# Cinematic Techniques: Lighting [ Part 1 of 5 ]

Have you ever wondered what makes a shot in a movie so memorable? What makes your video really stand out? Well, in this 5-part video series, we're gonna go over the 5 most common camera techniques for getting your videos from passable to unforgettable, whether or not you're using your phone or a $65,000 camera.
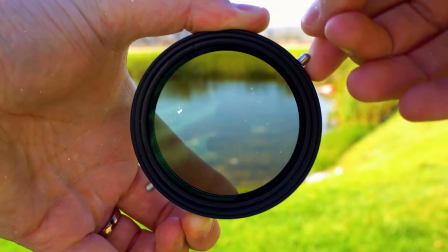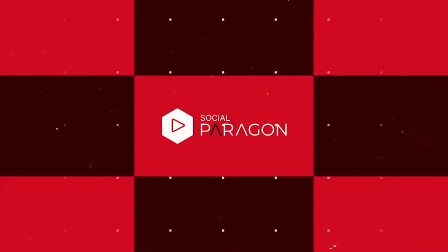So let's kick things off with number 1, lighting. When setting up any shot, always consider what the light in your environment is doing.
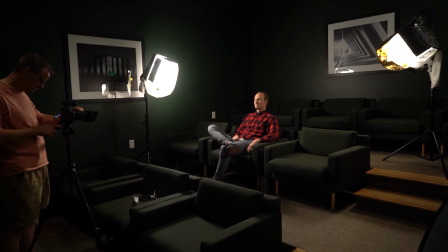(0:37)
How your audience will interpret the emotion of your shot will largely depend on how the light falls across a subject or a background.
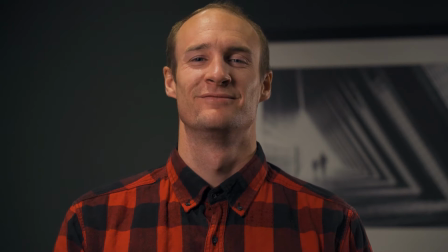(0:43)
Soft, even lighting is the least distracting and can be used to keep all focused on the dialogue of a scene.
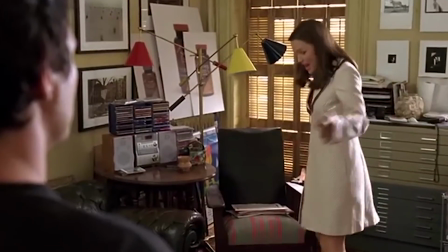(0:49)
This is often used in romantic comedies and sitcoms, where the story is carried entirely by the dialogue. Consider the content of your narrative and how the light can be used to accent that message you're trying to convey.
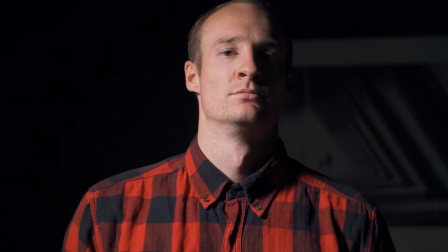(1:00)
For lighthearted messages, consider using the soft, even lighting. For darker themes, play with the harsh contrast between light and dark. Cinematographers such as Wally Pfister, who did the Dark Knight trilogy, used light to their advantage to further the narrative and emotions in their film.
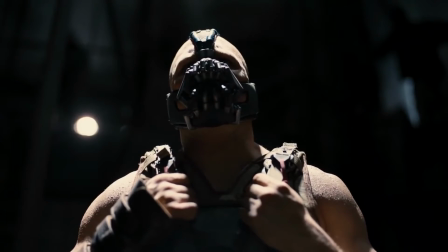(1:14)
You'll notice Pfister using backlights and high contrast in the light and darks.
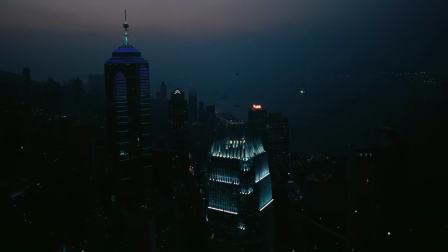(1:18)
On a grand scale, the harsh contrast between dark and light accentuates the dreary setting of Gotham, which is overrun with corruption and chaos,
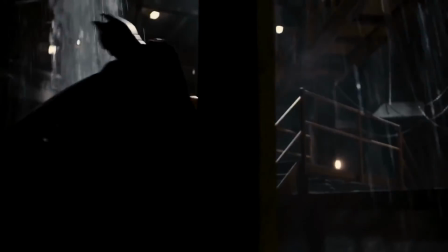(1:27)
but still has beacons of hope like Batman,
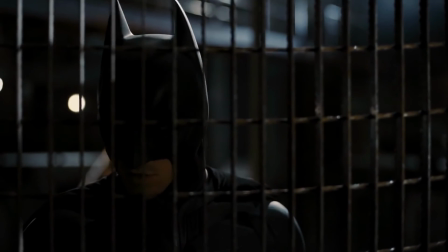(1:30)
who stands out of the shadows. The use of backlighting techniques contrasts Bruce Wayne's character with the rest of the setting,
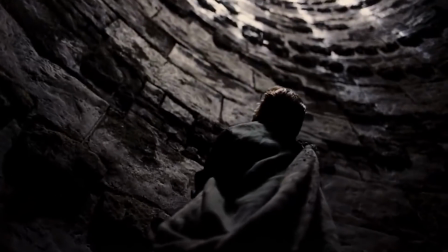(1:37)
subconsciously reminding us his need to blend in with the settings and cultures of Gotham, while also remaining that beacon of hope that is removed from the corruption. Another famous example is The Godfather, which very deliberately removes all the light from the main character's eyes in some scenes.
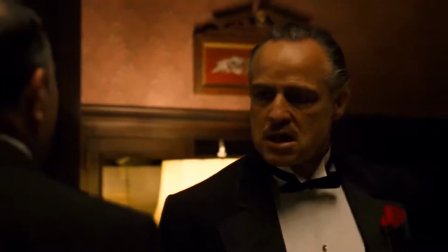(1:53)
This removes the humanity from the character and gives us a little hint into the corruption in which they're involved. To achieve these different techniques, you'll need your choice of lights and some type of light diffuser, which could be anything from a white sheet to a photography softbox or even just a diffusion board.
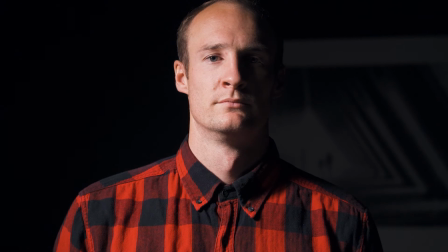(2:08)
If you're wanting a look with more contrast, don't use any type of diffusions. Notice how where you point your light from has different effects on the subject.
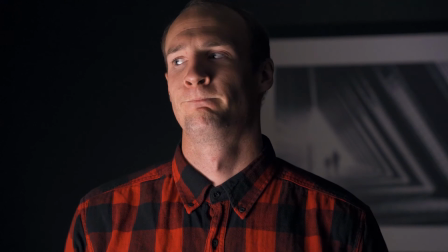(2:16)
Light from a low angle is typically used to convey a sense of doom or evil,
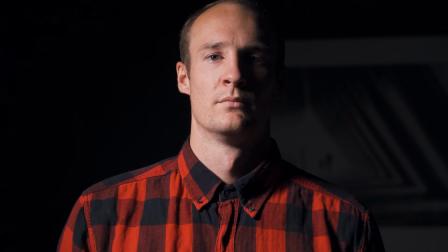(2:21)
whereas top-down lighting tends to belittle your character and remind us of their vulnerability.
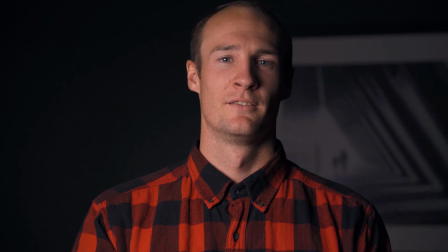(2:26)
For a softer look, bring in your diffuser. You'll notice big differences right away. The light is less harsh and wraps around the subject more evenly.
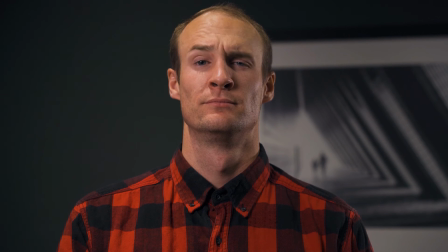(2:35)
Bringing more light into the mix will start bringing more life and humanity into your subject. Thanks again for watching another video from Social Paragon. In our next video in this series, we'll be going over how to use the movement of your camera to achieve different effects. Be sure to subscribe for more content just like this, and as well as always remember to hit that notification bell so you can see when we're releasing new content.